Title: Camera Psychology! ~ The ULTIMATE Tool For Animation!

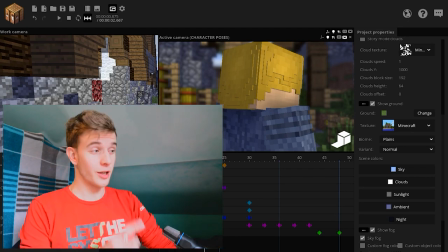This is the way how you can display, again, the dark side of your character. using this shot in front of big decision would make for a really awesome effect.
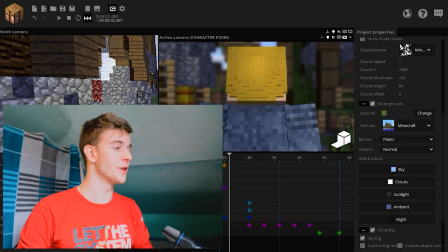Now the final shot, turning your back on you 180 degrees. The character is in his own world.
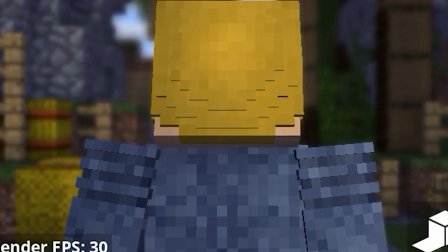You don't know what's in his mind. Is he thinking about good? Is he thinking about evil? You don't know. He's turning his back on you.
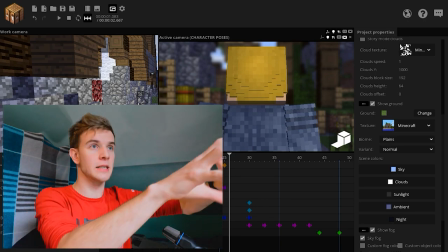And right now, you have nothing to do with him because he's cut off all bonds with you. He is his own person of whom you can only hope to do the best, but you can't know for certain.
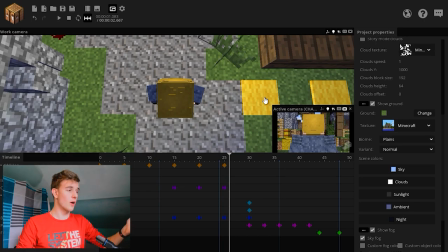Also, notice how the arms are turned inwards?
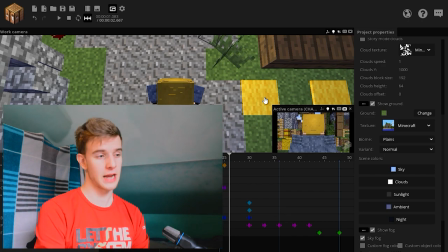Like if I'm talking to you like this, I'm open, happy, want to talk about stuff, But if I do this, I suddenly feel closed and not as confident and I don't want to talk to you I don't feel close to you. I don't want to express in front of you. This is open happy Conversational this means like mind your own business.
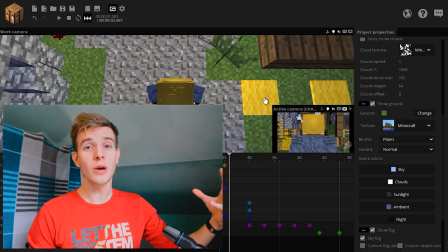It's the same way with your characters. This is body language This is how our minds perceive things and the arms matter how they're turned all those tiny things
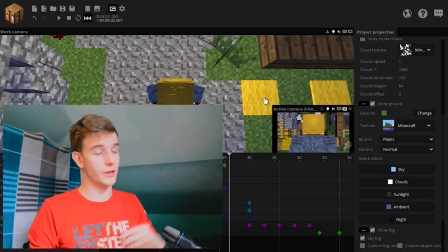I've said a lot of times that animation is very hard Now if I tell you that you have to apply all of this to all of your characters at once it gets harder Imagine you're doing a scene with a whole lot of detail and a lot of emotion, and then you play it back and see that your character,
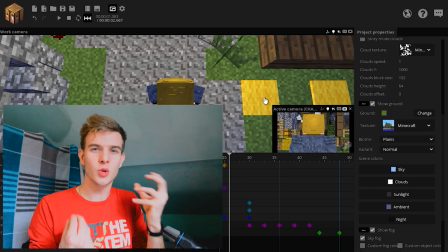on a microscopic level, isn't showing the details you want it to be showing. He isn't expressing the emotions you want him to be expressing.
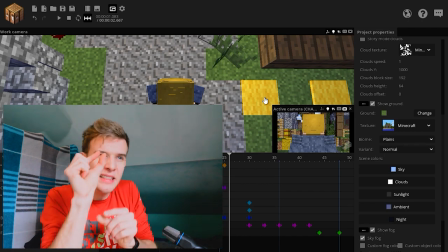Then you have to go back and troubleshoot. Okay, the pupils are slightly too big here. Let's make it smaller for the sake of the effect.
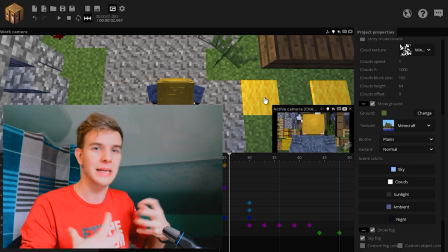You know what I mean? Micro details. And that makes up a good animation. If you pay attention to all of that.
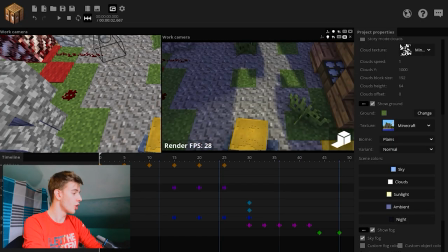Now let's move on to the second part, which are plans and perspectives. What is a plan? As mentioned in a video before, a plan is a distance from the camera to the object. This right here would be a wide shot. Why wide shot? Because it's showing a lot of area. There are four major groups. Wide shots, medium shots, close shots and detailed shots. All of which have subcategories and together they add for a whole lot of plans. But I'm focusing on the four major groups.
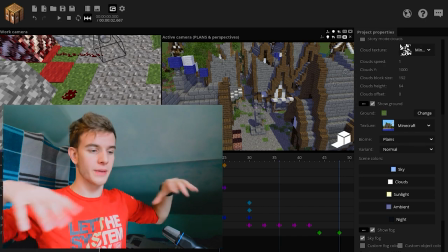We use this wide shot to display the environment, to place the characters somewhere and to show an overall look at the scene.
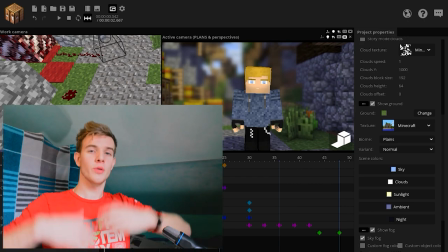Then we have medium shots, where you show the character as a whole or almost as a whole.
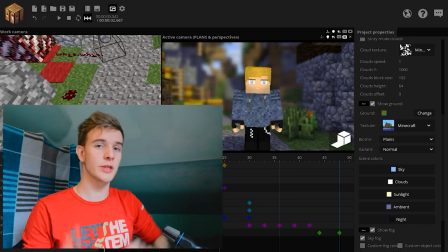This shot in particular is the American plan, because it cuts at his knees. This was used in cowboy films, when the cowboys had revolvers up and they had to show the guns, so they cut it. Poor microphone, what have I done to you? Therefore, it's called American plan, forget this ever happened. We use this shot most of the time to display what the character is doing and stuff like that.
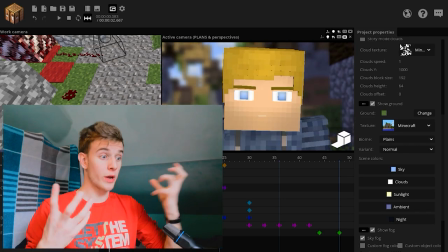Then we have close shots, which is basically to show a reaction, to show an emotion of the character.
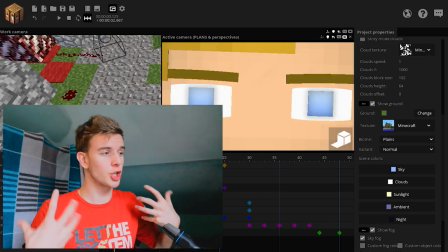Then we have the detail shot, which are very close shots, and they show some very important piece of information that the audience cannot miss. In this case, I'm showing the eyes, therefore I could make him look angry. So the viewer knows he's angry, something is going to happen.
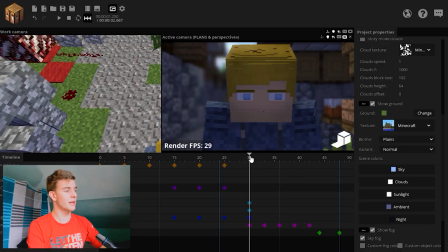So that's basically the plans. Now let's talk about perspectives, and I'm gonna use this shot right here, where the character has turned away.
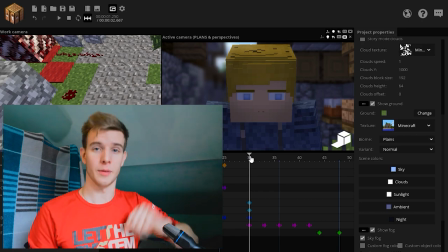This dude has something on his mind. This is a normal perspective, because the camera is in the height of his eyes.
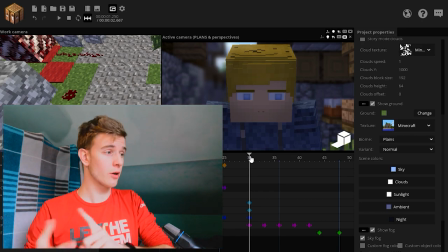Is he the good guy or the bad guy?
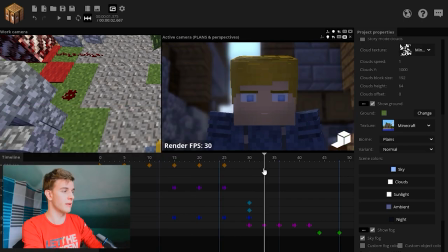We don't know he's thinking he doesn't have a point of view But if we do something like this he's shown from below making it look like he's the good guy He's in a better position.
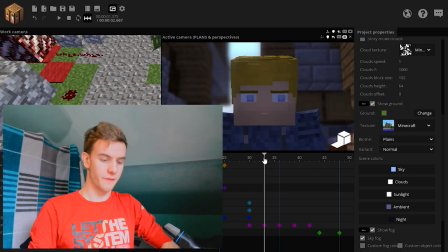He is superior to the viewer This is pretty much casual this suddenly feels like he has some important resolution to resolve in himself
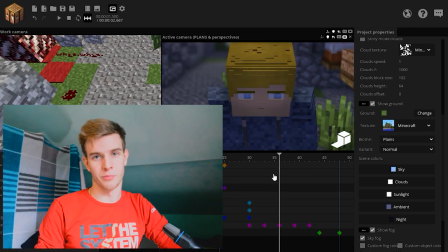If we reverse the process showing him from above he is unimportant He has fell and he's done something stupid being ashamed of what he's done.
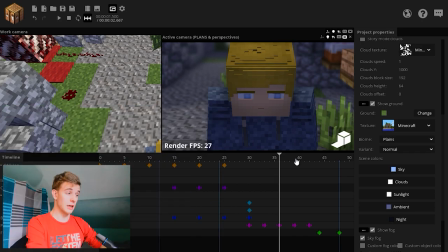That's basically the psychological effect You can see it here. If we increase this effect, he doesn't seem smaller.
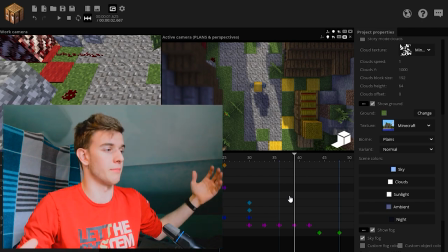This is basically an overall look at the scene. Basically, this is happening. Objective.
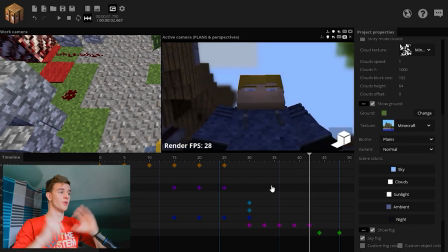If we go for the other side though, the frog's view, this can make him seem like an evil overlord.
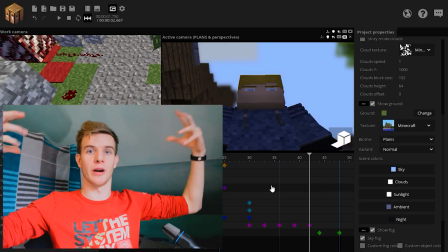This gives the character a lot of power and control. So try to experiment with this.
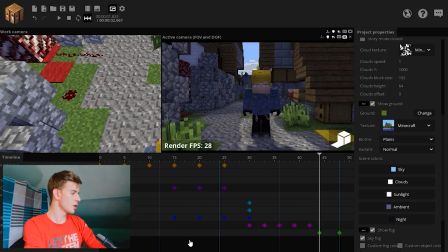And finally, let's close this section and open this section, which is the field of view and the depth of field.
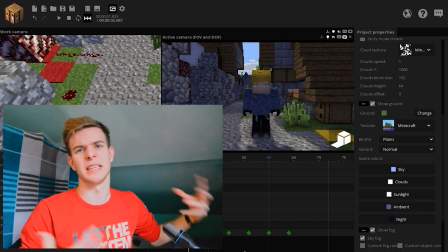This is also very important. This shot doesn't seem too important, right? Alright, let's try to zoom in.
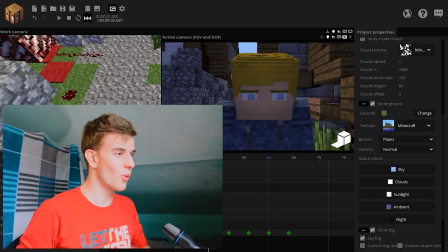Well this shot still doesn't seem important. What's missing? Oh, I know. How about this?
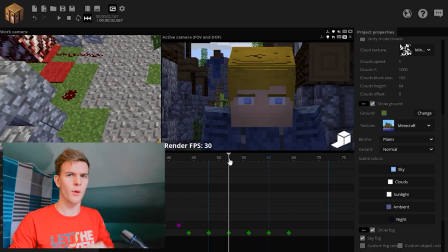This looks important. He has something on his mind. But what did I do? What did I change? From this to this. Point of view. Field of view. I'm sorry.
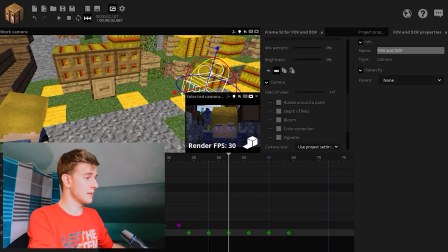This is the camera here with a 45 degree view angle. When I do this, the camera suddenly shifts backwards but the field of view is smaller.
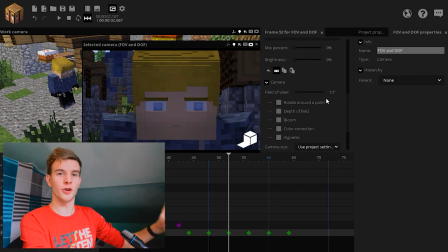I did this. When you zoom in, the character suddenly feels important. Something is on his mind.
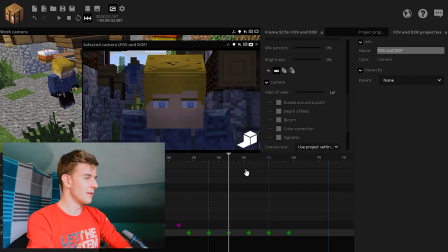You're focused only on that character, but still something is missing and something could be done better Oh,
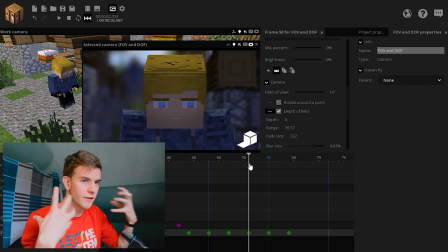I know blur the background so he stands out even more Let's not talk about the lighting here because
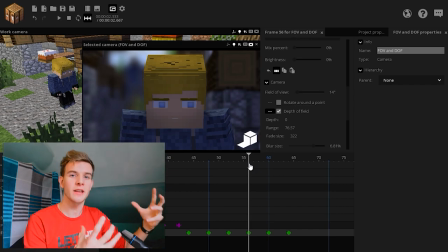I was honestly too lazy Let's talk about the effect the viewer gets he is focusing on the
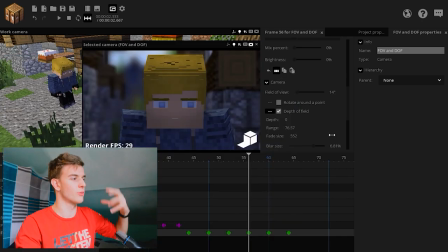main character Maybe I could increase this fade size a bit more so it's more realistic now Let's try to reverse the process instead of going narrow.
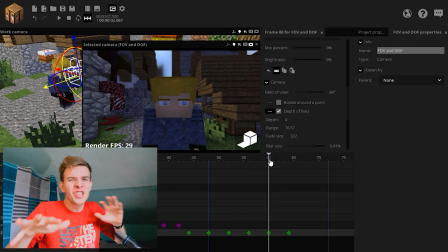Let's go wide Let's just stick to what we did before because I look better.
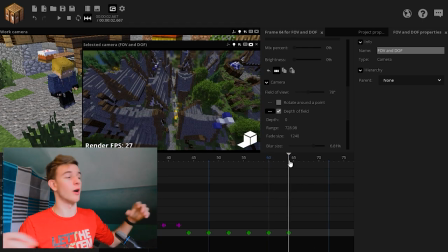But this wide shot could easily represent a large area or the group. This could be used in wide shots plus a wide field of view. This works good in conjunction. Next step. Let's talk about composition. I've talked about how composition is important before.
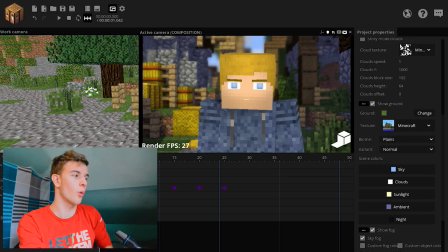Now I'll explain how it works. This looks like a casual shot. How can we make it better? Let's try to do this.
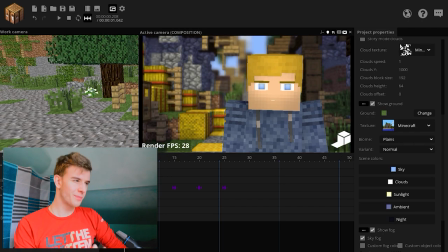It does look appealing a bit.
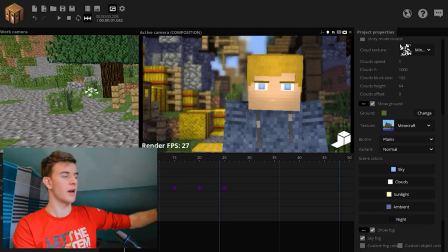I mean something is missing on the left side, maybe some text or maybe an object or something to balance the image out But why is this special? Well, if we turn on this grid He is positioned on the right side of the grid like on this right line Which creates the rule of thirds the golden
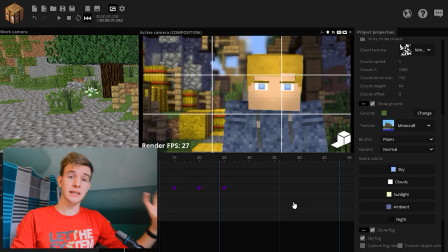cut the fibonacci spiral all three names for the same thing And this is very important because the composition is like the structure for the
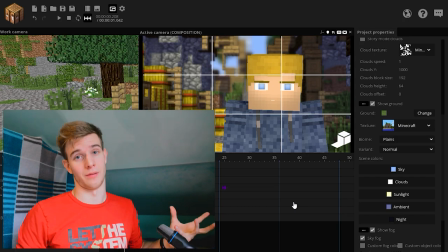image if the composition looks nice The image almost automatically looks beautiful Then, of course, the colors, the content and stuff, but composition is important.
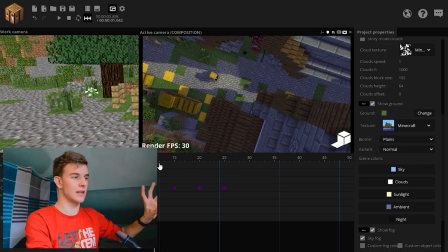Let's try this in practice. What's up with this scene? Like, what's going on? BAM! He is in the corner. This simple shot makes the image more valuable. Imagine he was walking down the road.
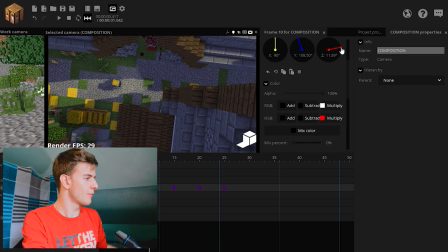What we could have done is rotate the camera slightly so he stays on this upper line.
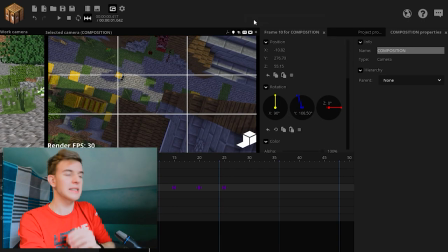Okay, move the camera down a bit. Slight movements. It doesn't have to be exactly on the line, just close to it is enough.
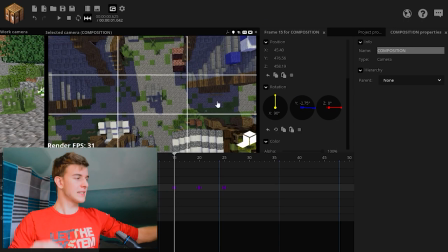Next, where's the composition here? Let me tell you. The well is exactly in the center, which makes it a central composition. The edges of the houses are at the points. Now, those two bottom ones are not, because this city center isn't architecturally correct.
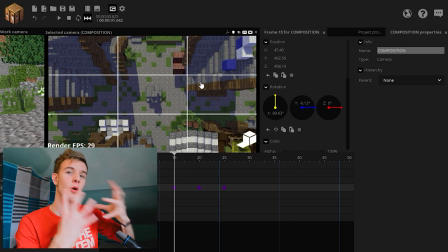I'd rather focus on the well, because it's the main motive. But these edges here are still pretty close.
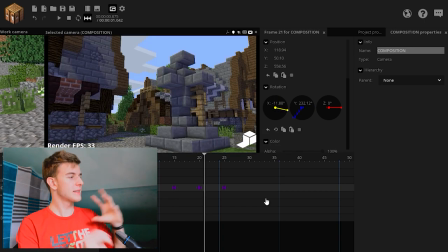It's not such a strict rule. Now this, what stands out with this image? Again, the rule of thirds.
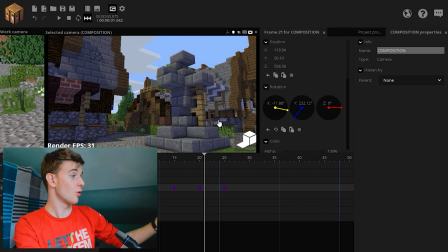Like, the image itself is not too appealing. Why not? Well, I've cut out this house right here.
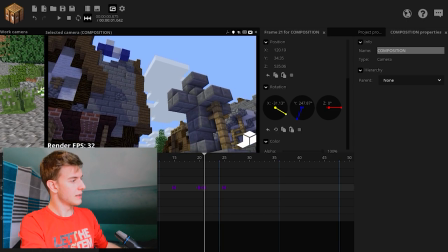And that's ugly. Do not cut out motifs, try to do something like this instead, where you show both the house and the motive and they're both in the shot.
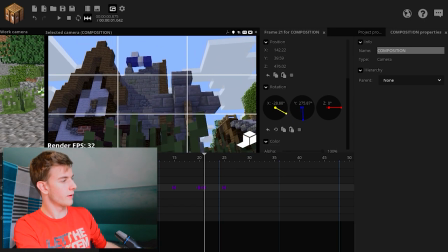Preferably something like this would look very nice if this piece of grass was not interacting.
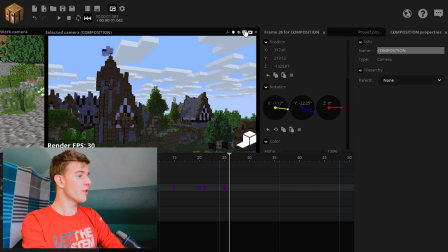Then final one, why is this one special? This one is very special. If I turn the grid on, you will see the tower is at this line,
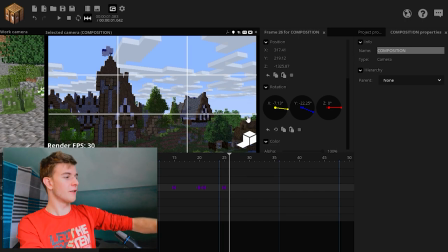the house is at this line, the scenery itself has a horizon on the bottom line. So those are three components, this is a pretty solid composition if you ask me.
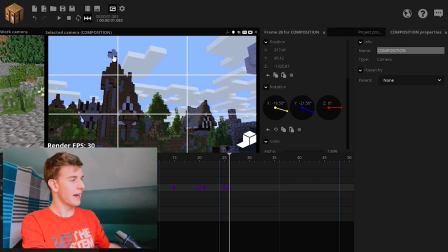One more thing I could try to balance out is place the flag in the corner Like that would be an over-the-top composition if I managed to
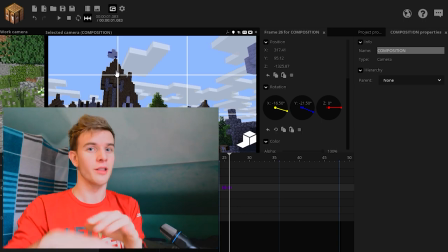get all this in one shot play around with this the better The composition the more appealing the image the better the animation camera movements are
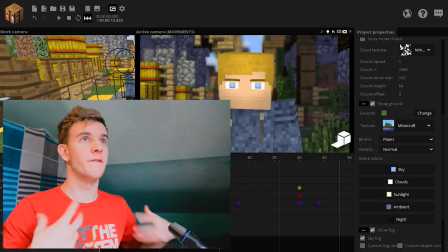also very important and they give off Various psychological effects to the viewer.
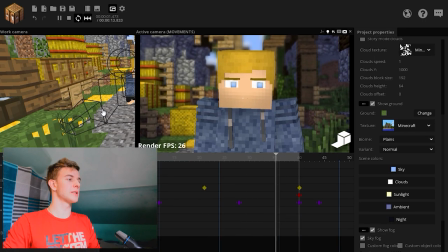Let me explain all of them First off we have the camera which looks like it's being held by a person So mine oblivion's facial expressions,
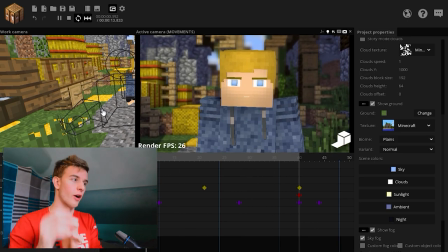that's from before, that makes the viewer feel closer to the footage, like he's actually there, not literally, he feels personally closer to what's going on on screen. Like if the character is gonna be sad and the camera is gonna move in like so, he's gonna feel empathy way more than you would if the camera was stationary.
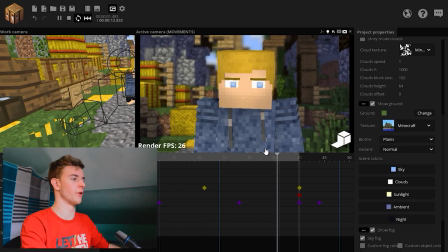This effect is used to get the viewer closer to your footage. Next up, a very interesting one, the pan.
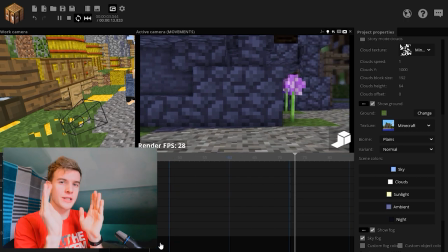It's slowly revealing what's on the other side and this is a great way to build anticipation.
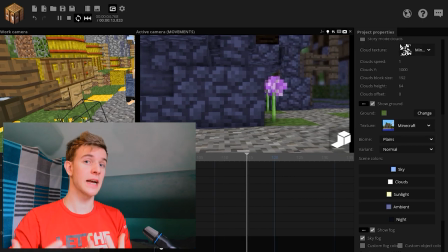You are the one who gets to decide what the viewer sees, and that is awesome.
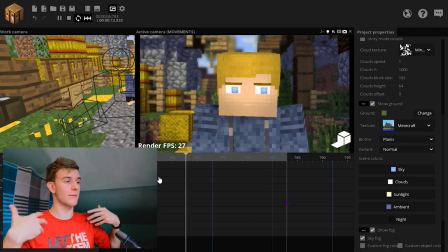Next, we have zooming in, or preferably moving in, because the camera is moving closer, not zooming, not changing the field of view. This way, we build curiosity, we're moving closer, we want to know what's on his mind.